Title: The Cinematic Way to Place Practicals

This is the secret to making your footage feel alive. Hello everybody, my name is Marco Bagnoli, I'm a cinematographer, and today we're going to look at a commercial where they used a lot of practicals. Practicals is something a lot of people use in their cinematography because they are essential. They're the leading light source. Sometimes they just give the image emotion, feel, atmosphere. In this video I'm going to show you how you can tactically place them and what you shouldn't do when you're using practicals.
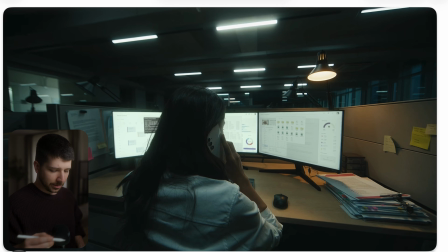[0:26]
So this is the first shot we're looking at, and we can see this woman sitting on a table, late night scene, everything is dark, and we have on the ceiling all these practicals and also this practically on the table. So this is a pretty simplistic scene and explains itself pretty well why we use practicals.
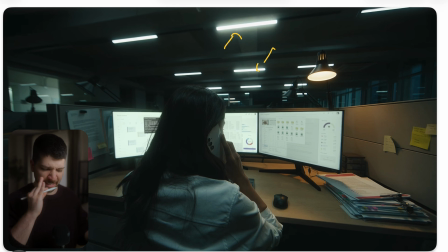[0:42]
You can probably say, hey, why they didn't use just the lamps that are already here? Well, these are clearly replaced the bulbs. These are Asteras and didn't use the bulbs that are already there. The reason for it is control. The thing about cinematography is always having the control over fill ratios, over exposure ratios.
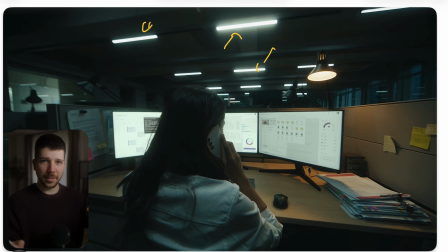[1:01]
I want this corner a little bit darker. I want this skin a bit brighter. I want this blade completely dark. And this is why we always try to have the full control over everything. Also, sometimes when you're in a location like train station or something like that, bulbs are very low quality.
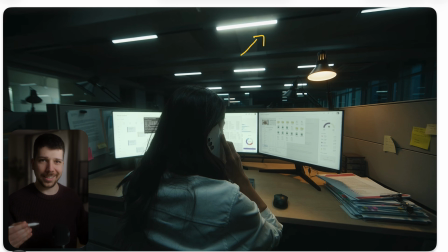[1:18]
Most of the time they have a greenish or magenta tint, and here we can balance everything out so that we always have nice skin tones and nice feeling. So they didn't just put the lamps on the ceiling and set it the day. No, they placed it in a line.
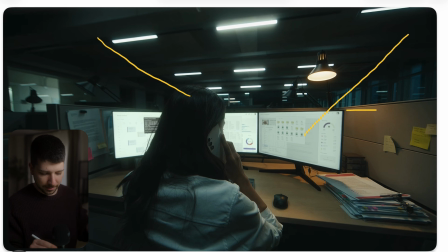[1:32]
So we always want to create lines in our cinematography. This table has lines, this table here has lines, and our whole view is focusing on the girl on the table because we placed everything here so that we create leading lines that help us focus on our actor.
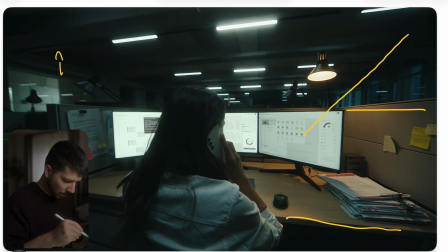[1:48]
Also, a big point is you can actually see, there are even more lamps on the ceiling and they didn't turn it on. Sometimes you build your setup, look at everything and say, no, this is too much. Maybe this light brought too much exposure on this wall or too much exposure on this wall.
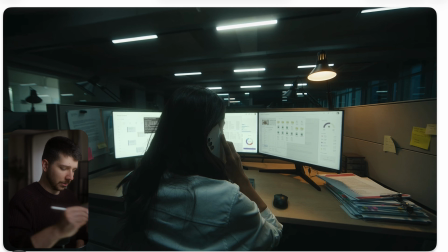[2:04]
So you will, end of the day, as a cinematographer, have to decide, do I want to have more practicals for even broader, more epic look? Whether I say, no, I want to focus more on the actor and remove them. This is the secret about practicals like this.
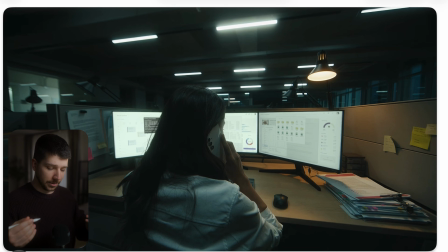[2:20]
Just having the opportunities to control the light levels of the room. Then we have this more cooler color. And now we have this warm lamp. Sometimes when you're building a scene and you have one distinctive look, you want everything to be cool or everything warm.
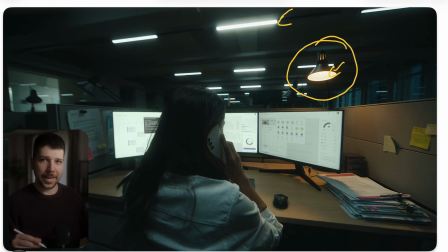[2:35]
Sometimes you just need one little breaking point in your image, like this warm color, because without it, the whole image would feel washed out, just this bluish, greenish tone, and wouldn't feel alive, not natural, not cinematic. These colors are on the opposite side of the color wheel, so they work really nice together.
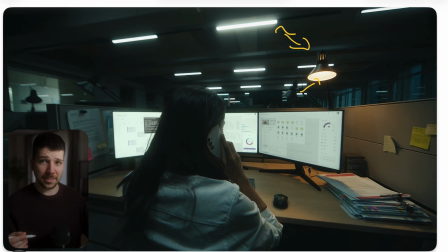[2:54]
And also try to not let your practicals clip. They're just there to shine, not actually do in a situation like that much. You just want this warm tint and a bit of exposure on the table. That's done. This light, or most of the time your practicals, they're in the corner, won't do anything.
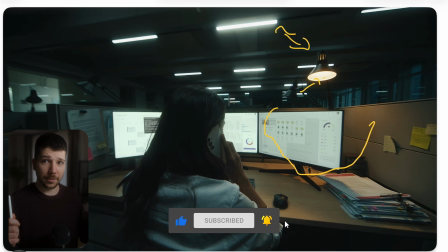[3:11]
You can actually see right now the sun is setting. It looks pretty dark. Let's put on the practical here. If you look closely, if you have this lamp here on 1% or on 58%, you can see 58 is way too much. 1% does the job, it just gives the feel of something. Okay, now we have life in the image.
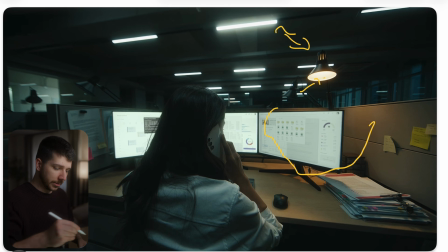[3:26]
Don't turn the sprinkles too much up. So the next thing that they've done here is you have to stop at one place because we want to create layers. So maybe here above her are also practicals, but we turn them off because we don't want light on her back, because now our footage would look flat.
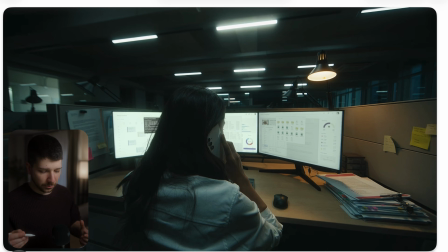[3:43]
When we have most of the time a back in front of the camera, we won't want to lit them because we want to focus of this area and not here. And like I said before, always want light, dark, or dark light to create layers.
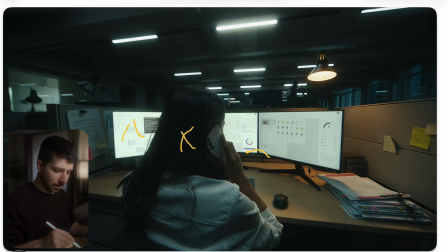[3:56]
And if we check here, because we didn't put a light on her back, we have dark, bright, dark, bright, dark, bright, dark, bright, bright, dark, bright, blah, blah, blah, blah, blah. And this is how you create depth with practicals.